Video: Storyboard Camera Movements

Hey guys, thanks for checking us out. Today we're going to go over how we at the studio show camera moves. Now each studio is different, so you're going to have to ask what their specification is, but this is kind of to help people who take storyboard tests for us.
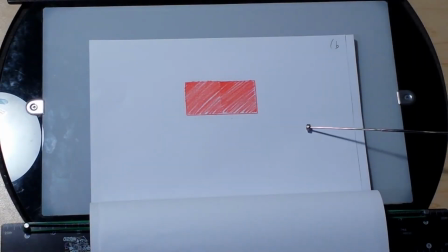0:14 So let's go through that. The first thing that we like for you to do on your camera moves is we like you to mark them in red. It makes us easier to see it. It also clarifies what you're doing.
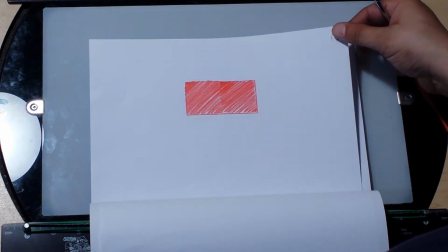0:25 Let's go over some of the possible camera moves you can do for us. Fade in and fade out.
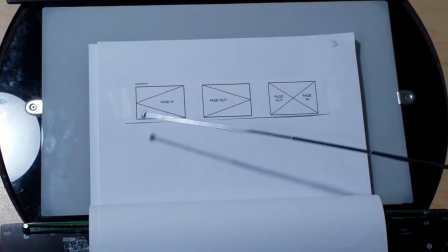0:30 This happens at the very beginning or the end of most sequences. Basically, this would all be dark, and then this would all be light, and then this would all be light, and this would all be dark. And or you can have a fade in and fade out. This kind of shows a passing of time, or this kind of shows even a little bit of time passing here.
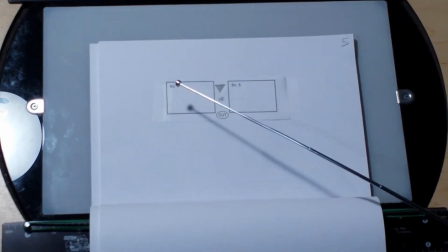0:48 Cuts are instantly between two scenes. Basically, we have scene 4 and scene 5, and then we cut in between them. So scene 4 happens first, and then instantly after it, scene 5 happens. There's two ways that we like to see it: a cut with a circle or a black triangle. It just helps clarify that there's a cut there.
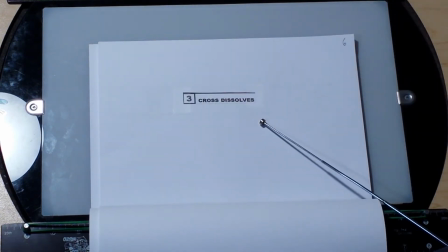1:06 Cross dissolve shows the passing of time.
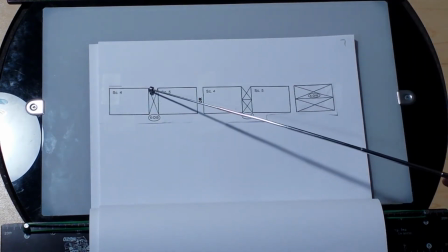1:09 We like to show a passing of time by having either a big black red X and then X dissolve, or you can do two red X's and then an X dissolve. Or in a panel, you can take up the whole panel with red X's, but make sure you put in the X dissolve.
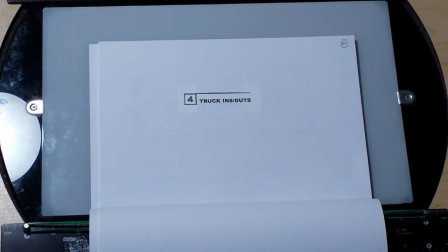1:27 In your truck ins or truck outs, make sure that you try to keep it within 4 fields that you truck in and truck out for.
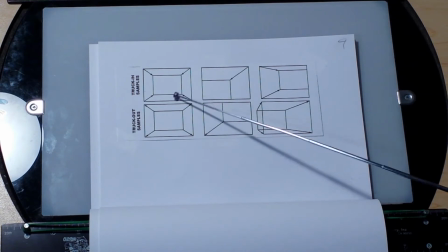1:34 We have a central truck in going from the outside in. We have a lower left truck in going from the bigger field to the 5 field. We have a mid-half truck in. We have a truck out here where we're going from 7 fields to 12 field.
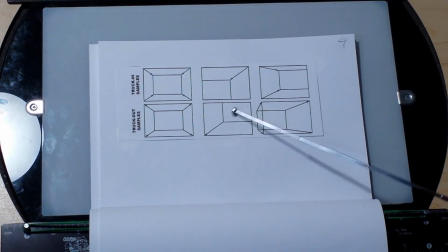1:50 We have a upper right-hand corner going from 6 field to 12 field. This looks almost like a shift truck out, if you will, where we have the camera starts here and then shifts over a little bit to truck out. Make sure you have enough art room on your panel. Let's also talk about more tricky truck-ins.
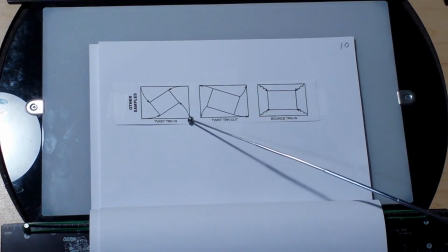2:07 We have a twist truck-in, which we see the arrows are twisted into point of interest. We have a twist-out truck-in, where we see the arrows are pointing out as they twist out. We have a bounce truck-in, which we see kind of the camera kind of bounces as a more documentary kind of a truck in there.
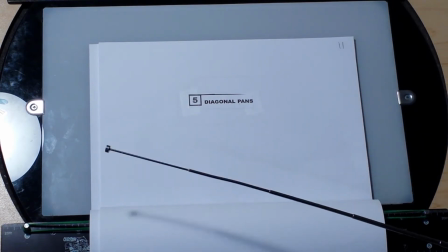2:23 Let's talk about diagonal pans. A pan is basically going like a panoramic kind of view of a subject matter.
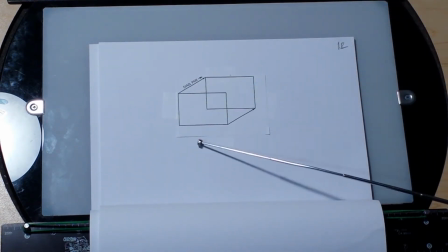2:29 This actually is a diagonal pan where we see we're about 9 field here going over to another 9 field diagonally. You'll notice that the arrows are on the outside here, not on the inside, covering up the art, and it's labeled clearly.
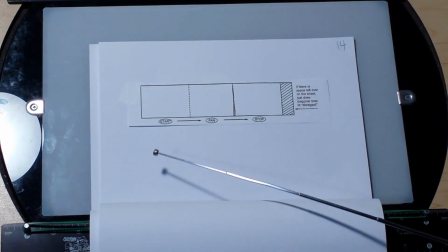2:45 Let's talk about some more kind of pans. These are horizontal pans. It's important to write the start and the stop of them on your pan. And let's say that you don't fill the whole panel on the very last of it. Make sure you just write diagonal lines to make up the mess of it.
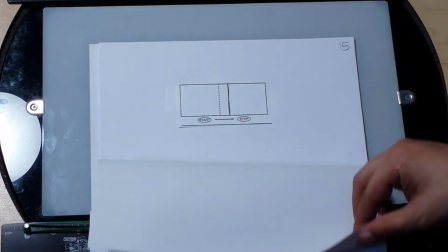3:00 But it's important to show the start and stop of a pan on your camera move. It can be a shorter pan where you also have shorten your stop and start.
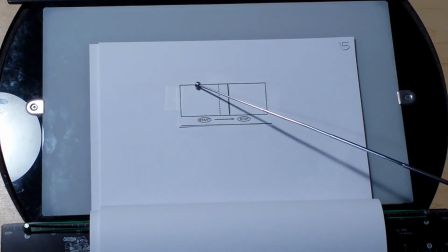3:09 I actually technically like to do a red arrow right along the scene border, and I'll show you that in the vertical pan up here. On this kind of pan where we're going from right to left, I prefer to keep the pan in the same motion.
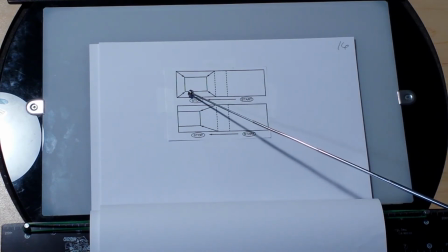3:25 So on this one, what we have is we have the camera being shifted to the left, but then in the truck-in,
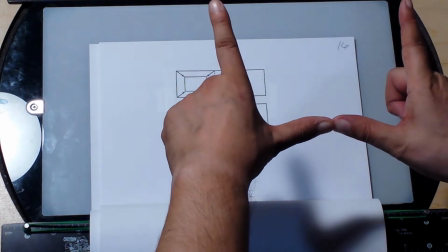3:30 it feels like you're almost going back to the original subject. I don't really care for that, so you're going here and then you're kind of looping back into it.
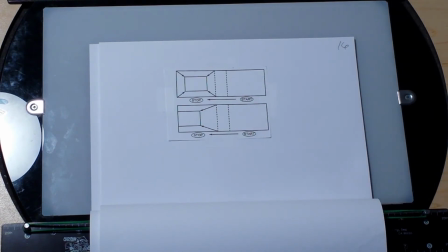3:38 So try to avoid this kind of truck-in. This one's a little bit better because it tends to go with the motion.
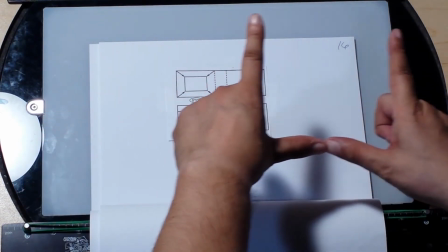3:43 So you're starting here, you're doing a pan, and then you're coming to here where your motion is continually moving the direction of the camera.
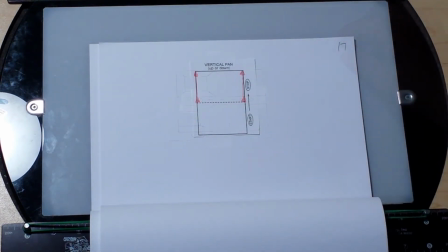3:49 With this one, it gets the audience a little bit dizzy, so try to avoid this one. On a vertical pan, we start off in this field and we vertically pan up. I like to do the red arrows just to clarify where we're starting and where we're going to. Again,
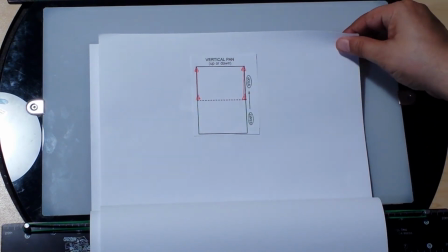4:01 start and stop on boards helps us know where to start and stop, or where you tend to start and stop the camera move.
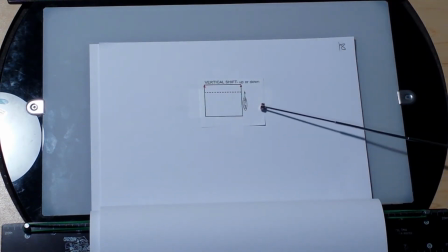4:07 Another vertical pan or shift.